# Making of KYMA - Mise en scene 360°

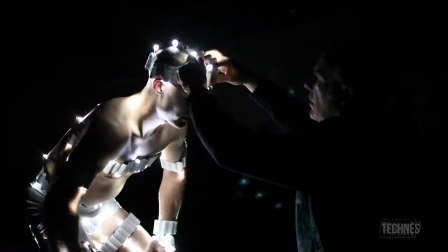Donc, Philippe est venu à la conclusion que ça pourrait être bien de carrément installer des lumières sur l'artiste de cirque et
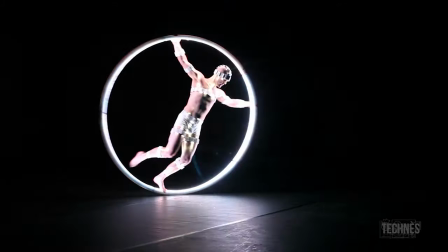qu'on pouvait justement se servir des traînées qu'allaient créer ces lumières-là pour accentuer les effets qu'on avait déjà testés en post-production.
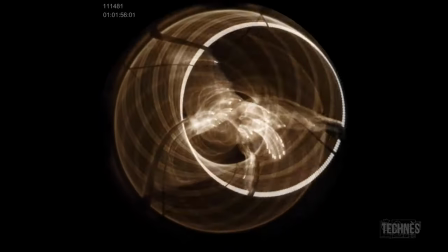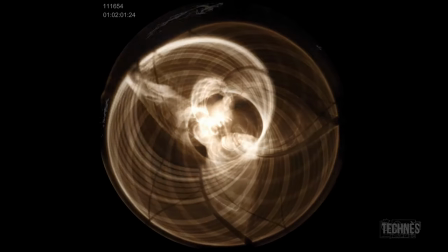Dans le fond, le film, il parle de l'infiniment grand jusqu'à l'infiniment petit.
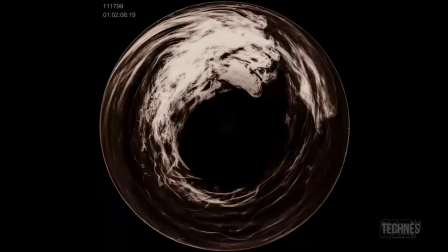Donc, tout ce qui est au-delà de... tout ce qui est dans l'espace, finalement, donc au-delà de la Terre, c'est 100 % créé à l'ordinateur, donc les planètes, le système solaire, les étoiles. Puis, à partir de tout ce qui est plus petit,
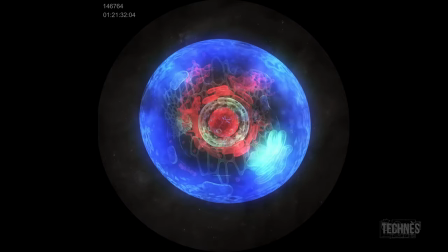en fait, à partir du microscopique, donc les organismes unicellulaires, les cellules, les bactéries et atomes, tout ça. Donc, ça, c'est des sections qui sont principalement créées par ordinateur, mais on intègre toujours nos figures qui sont tournées quand même.
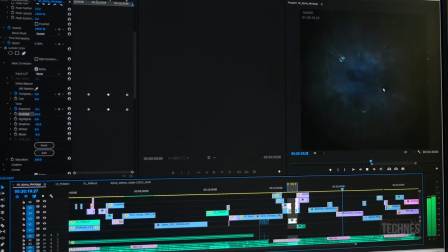La figure que vous voyez ici, les petits points, dans le fond, on travaille tout le temps pas mal avec des trucs réels. Donc, les premiers petits points, ça, c'est une figure qui est tournée, donc c'est des graines d'amaranthes qui sont une petite graine sur une plaque de métal qui réagit à une fréquence de son puis qui crée cette forme-là,
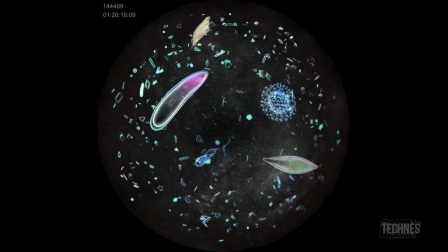mais placée avec ma caméra 3D dans mon univers. Donc, ça, c'est pas mal tout créé en 3D, sauf les textures qui sont des scans de poussière, des choses comme ça.
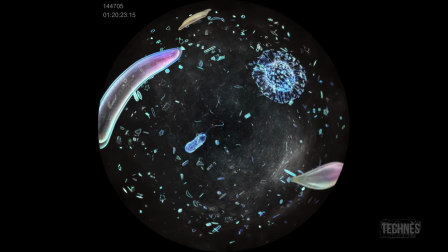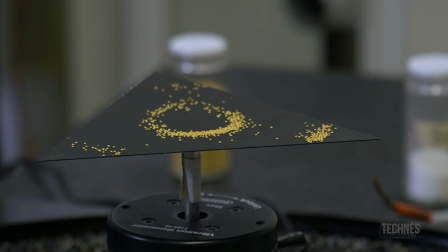Donc, dès le départ qu'on m'a approché pour le projet, c'était clair que Philippe voulait des ondes de Shlany, c'est un scientifique d'un autre siècle qui a découvert que si on faisait vibrer une plaque, que ce soit de métal ou de verre, il allait y avoir des standing waves, donc des distorsions dans la plaque de métal, dans ce cas-ci, et que si on mettait des particules dessus, ces particules-là allaient suivre, justement, ces distorsions-là dans la plaque de métal. Le système est assez simple.
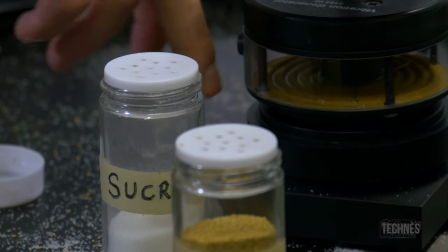Il faut qu'on impose une vibration au parleur, disons, qui a été traficoté.
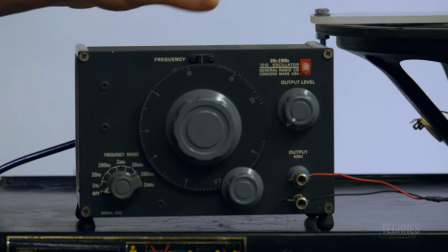Cet appareil-là génère une fréquence relativement pure.
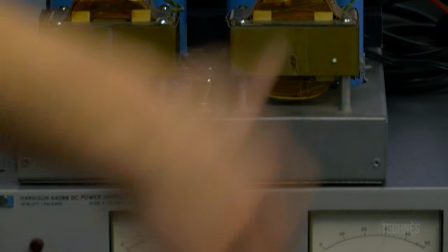On envoie ça dans un ampli de puissance ici, donc c'est un ampli 100 watts RMS mono,
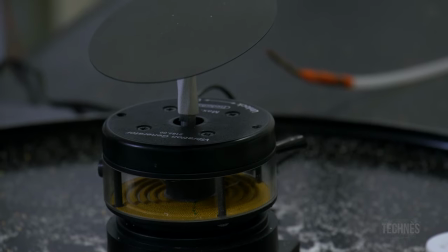qui ensuite l'envoie dans un autre haut-parleur. On a essayé différentes formes de plaques parce qu'évidemment,
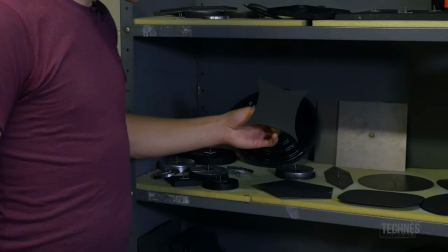il y a plusieurs intervenants dans cette expérience-là, c'est-à-dire la fréquence qu'on impose à la plaque,
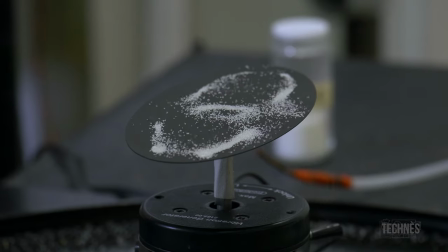mais aussi la dimension et la forme de la plaque qui va changer ultimement les distorsions qu'il va y avoir et qui vont
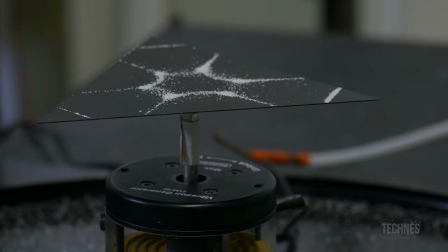épouser les différentes matières qu'on va utiliser. Ce
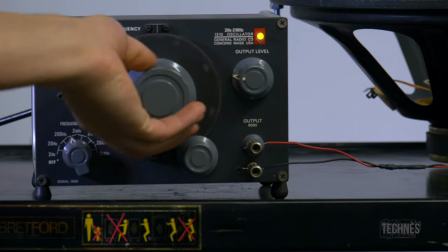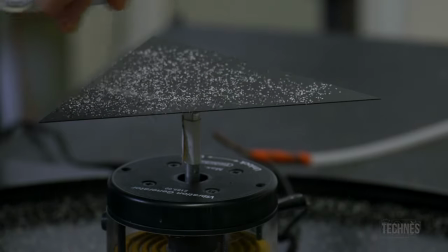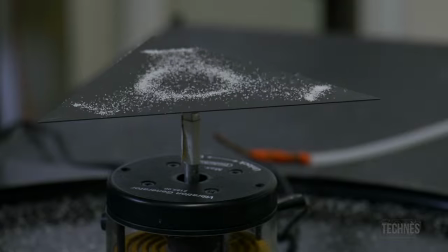qui nous a vraiment fascinés avec les figures de Shladny, c'est qu'elles sont ultimement toujours de source organique.
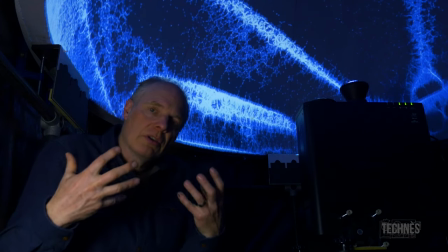Il est important pour moi que Kima ait un profil,
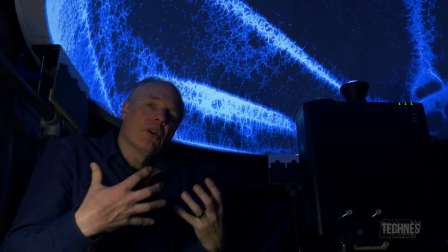une texture, une âme plus organique et que l'équilibre entre le tournage direct,
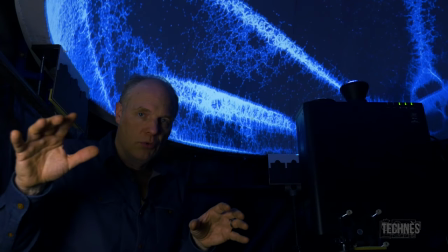les figures de Shladni plus organiques et l'image
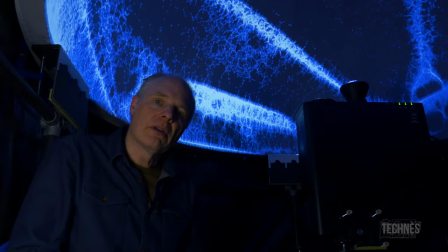de synthèse soient toujours un bon rapport et que l'image de synthèse soit présente, mais qu'elle n'est jamais là-dessus sur les trois autres éléments visuels du spectacle.